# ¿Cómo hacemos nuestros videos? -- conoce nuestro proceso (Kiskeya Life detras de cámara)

Pero muchas otras cosas entonces tuvimos que no inventarnos, pero suponer.
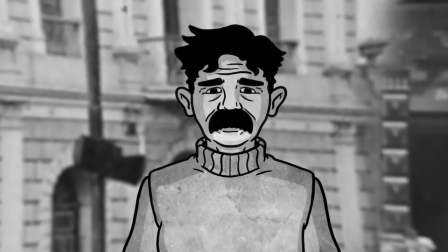(4:11)
Por ejemplo, ¿estaba él parado ahí y vio cómo se apagaron las luces así como describen la historia? No lo sabemos. Pero el contexto nos deja dicho de que es muy probable. Además, eso ayudaba entonces darle un narrativo a la historia y cierta lógica.
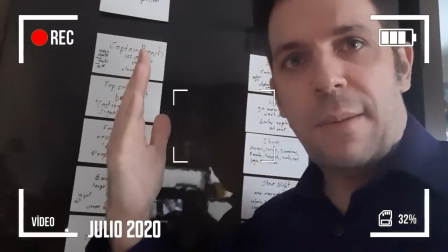(4:25)
Así que eso fue el primer paso. Leer el libro, digerir la información en mi mente y entonces hacer apuntes en cuanto a los puntos más importantes que yo quiero mencionar.
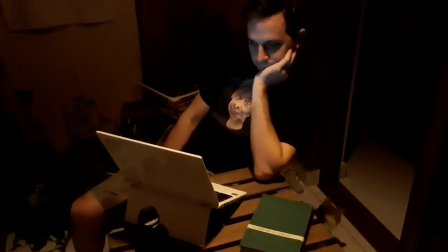(4:33)
Entonces, con toda esa información, me senté y me puse a escribir el guión. Y eso ya duró otra vez. Como un mes. Como un mes, algo así.
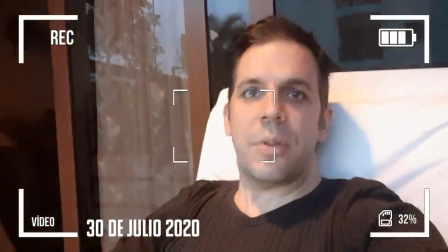(4:41)
Solamente escribiendo el guion Quiero que mi gente, Alec aquí Estamos en 30 de julio Y la tormenta Isaac ahora mismo está cruzando Por aquí,
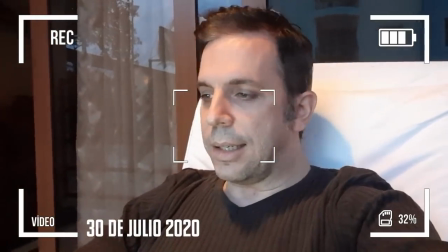(4:49)
pero ahora estoy sentado aquí Trabajando en ese guion Lo pueden ver
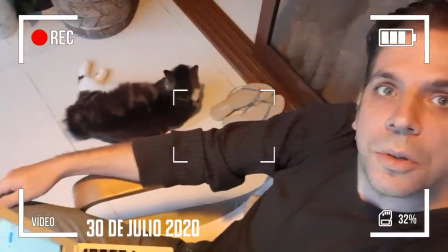(4:54)
Y ahí está Uno de los gatos Acompañándome Claro,
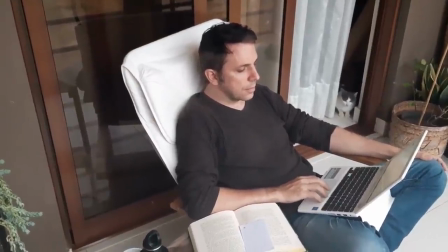(5:00)
yo también estoy trabajando Estaba trabajando para una compañía en ese tiempo Y al mismo tiempo estar haciendo otros videos De XK Live Quiero que mi gente,
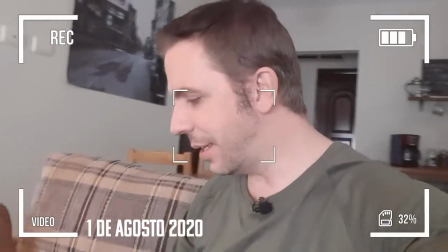(5:08)
hoy es el 1 de agosto y aquí estoy sentado ahora y vamos a grabar el episodio acerca de Moya.
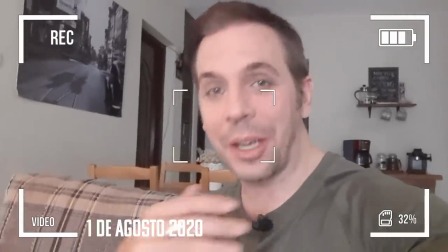(5:15)
Es un episodio que lo hice rápido así porque como estoy ocupado con el otro episodio,
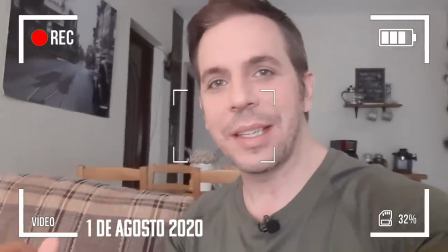(5:20)
tuve que sacar con algo, así que rápido me pude describir ese episodio, la vida de él, y ahora vamos a grabarlo así rápido, ahí atrás sentada. Mi meta siempre era de contar la historia en general, pero mostrar el espíritu humano que había ahí. Tratar de entender y demostrar eso. Para mí era muy interesante también pensar en la motivación de Metelio, por qué él hizo lo que hizo.
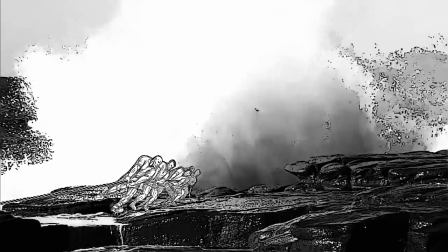(5:42)
Y tomando en consideración lo que había pasado antes con el Aurora, me pareció muy lógico pensar de lo que él había vivido unos casi 10 años antes. Eso parecía como una motivación lógica, así que lo usé como parte de la historia.
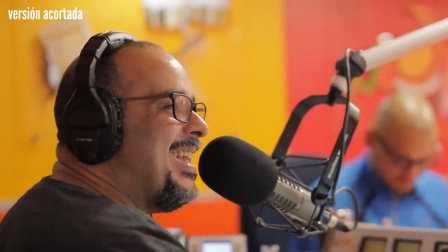(5:57)
Hace como un año atrás nos invitaron a ir a Santo Domingo para una entrevista con Freddy Meras. Para los que no han visto esa entrevista, aquí está el enlace. Tomamos la oportunidad de entonces también ir y grabar unas cuantas tomas en ese área donde me cayó el barco.
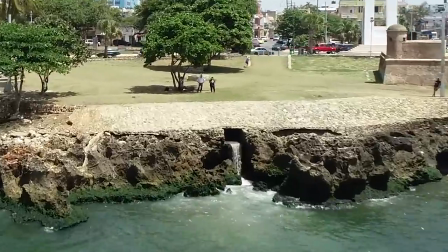(6:10)
Y para eso tuvimos un amigo allá, Igor, quien vino con su dron y hizo esas tomas. Eso fue hace un año y se podía decir esas eran las primeras tomas que hicimos para este video.
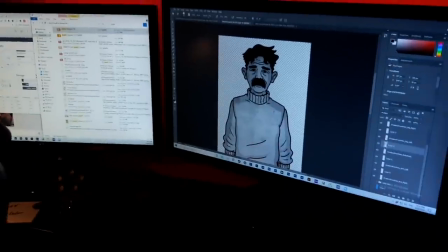(6:19)
Así que gracias Igor por tu ayuda. El siguiente problema era de que hay visuales limitados.
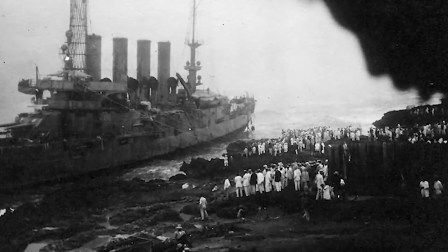(6:25)
Es decir, hay muchas fotos de la nave cuando ya estaba en el malecón, pero ya, más de ahí no hay.
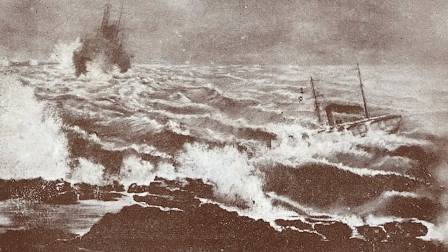(6:30)
No hay ninguna tomas de la ola misma, por ejemplo. Hay visualizaciones que artistas han hecho más luego, pero no hay nada que muestre cómo pasó ese evento.
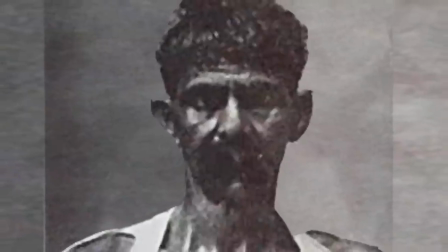(6:38)
Es peor tu día con Emeterio. Hay una sola foto de él, que es esta aquí. Más de ahí no hay. ¿Cómo voy a contar una historia si no tengo ningunas visuales, si no tengo ningunos actores?
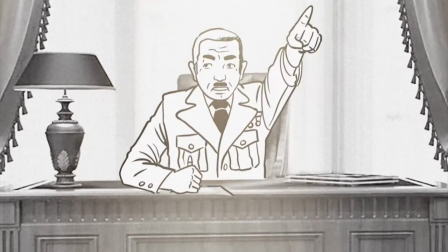(6:47)
Tuve que ir donde un amigo, quien es un artista excelente, quien ya me había ayudado con el video de Rubirosa, y le pedí de que me haga esos personajes.
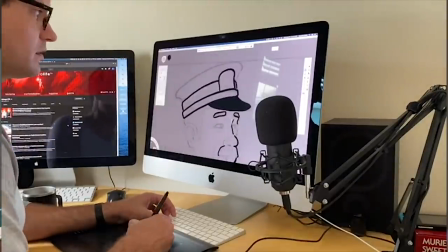(6:55)
Y él se puso en eso. Le mandé fotos e ideas de cómo yo me imaginé los personajes y él los dibujó con su estilo.
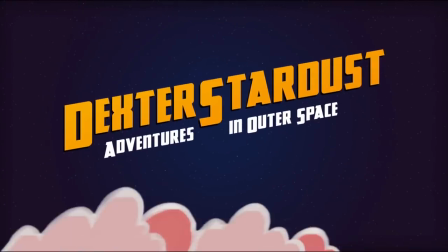(7:03)
Muchas gracias, Jeremy, por tu ayuda. A propósito, él hizo un videojuego en el cual aparecemos todos nosotros, los que hemos trabajado aquí en Kiskeya Live.
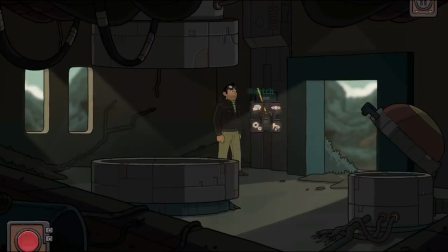(7:11)
Uno de los personajes principales es Laura, así que si le gustan los videojuegos clásicos, vamos a poner el enlace ahí, pueden bajarlo.
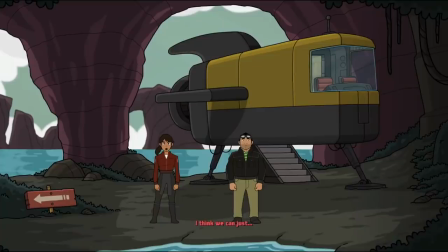(7:17)
El primer capítulo es gratis.
Creo que podemos... Tengo el mercadillo. ¡Vamos! Dexter, espera. Hay un camino aquí.
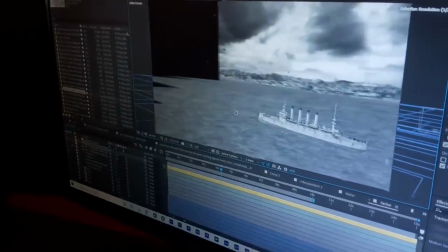(7:28)
Duré como un mes solamente creando diferentes escenas y secuencias que yo había puesto en el guión.
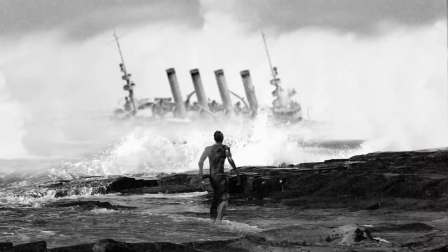(7:34)
Creo que la primera que yo hice fue esta, porque como que mi mente me inspiró ese pensamiento de meter y huyendo ese barco.
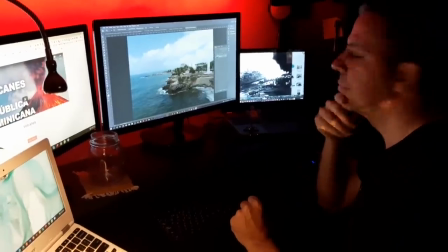(7:41)
No pude hacerlas todas, algunas no las pude usar, otras no funcionaron. Obviamente no pude producir algo de calidad Hollywood, no tenía el tiempo. Así que solamente tenía unas cuantas semanas y entonces al final solamente unos cuantos días en los cuales pude crear lo que quería crear.
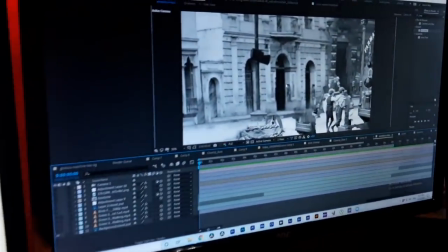(7:56)
Creé una escena, una foto que hice en Photoshop y ahora arriba al fondo voy poniendo diferentes elementos.
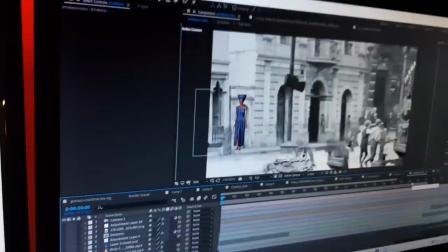(8:02)
Por ejemplo, tengo una mujer caminando, alguien en el caballo,
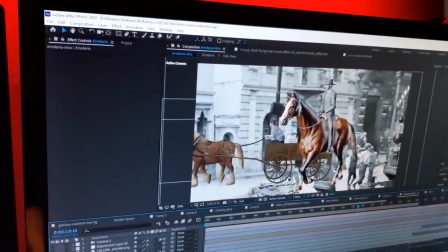(8:06)
tengo a alguien en un carro, un carrito, tengo unos pajaritos volando.
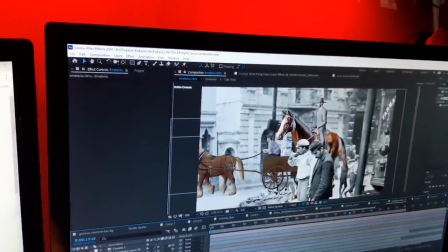(8:11)
Y ahora otro edificio arriba, así como una gente que están parados ahí.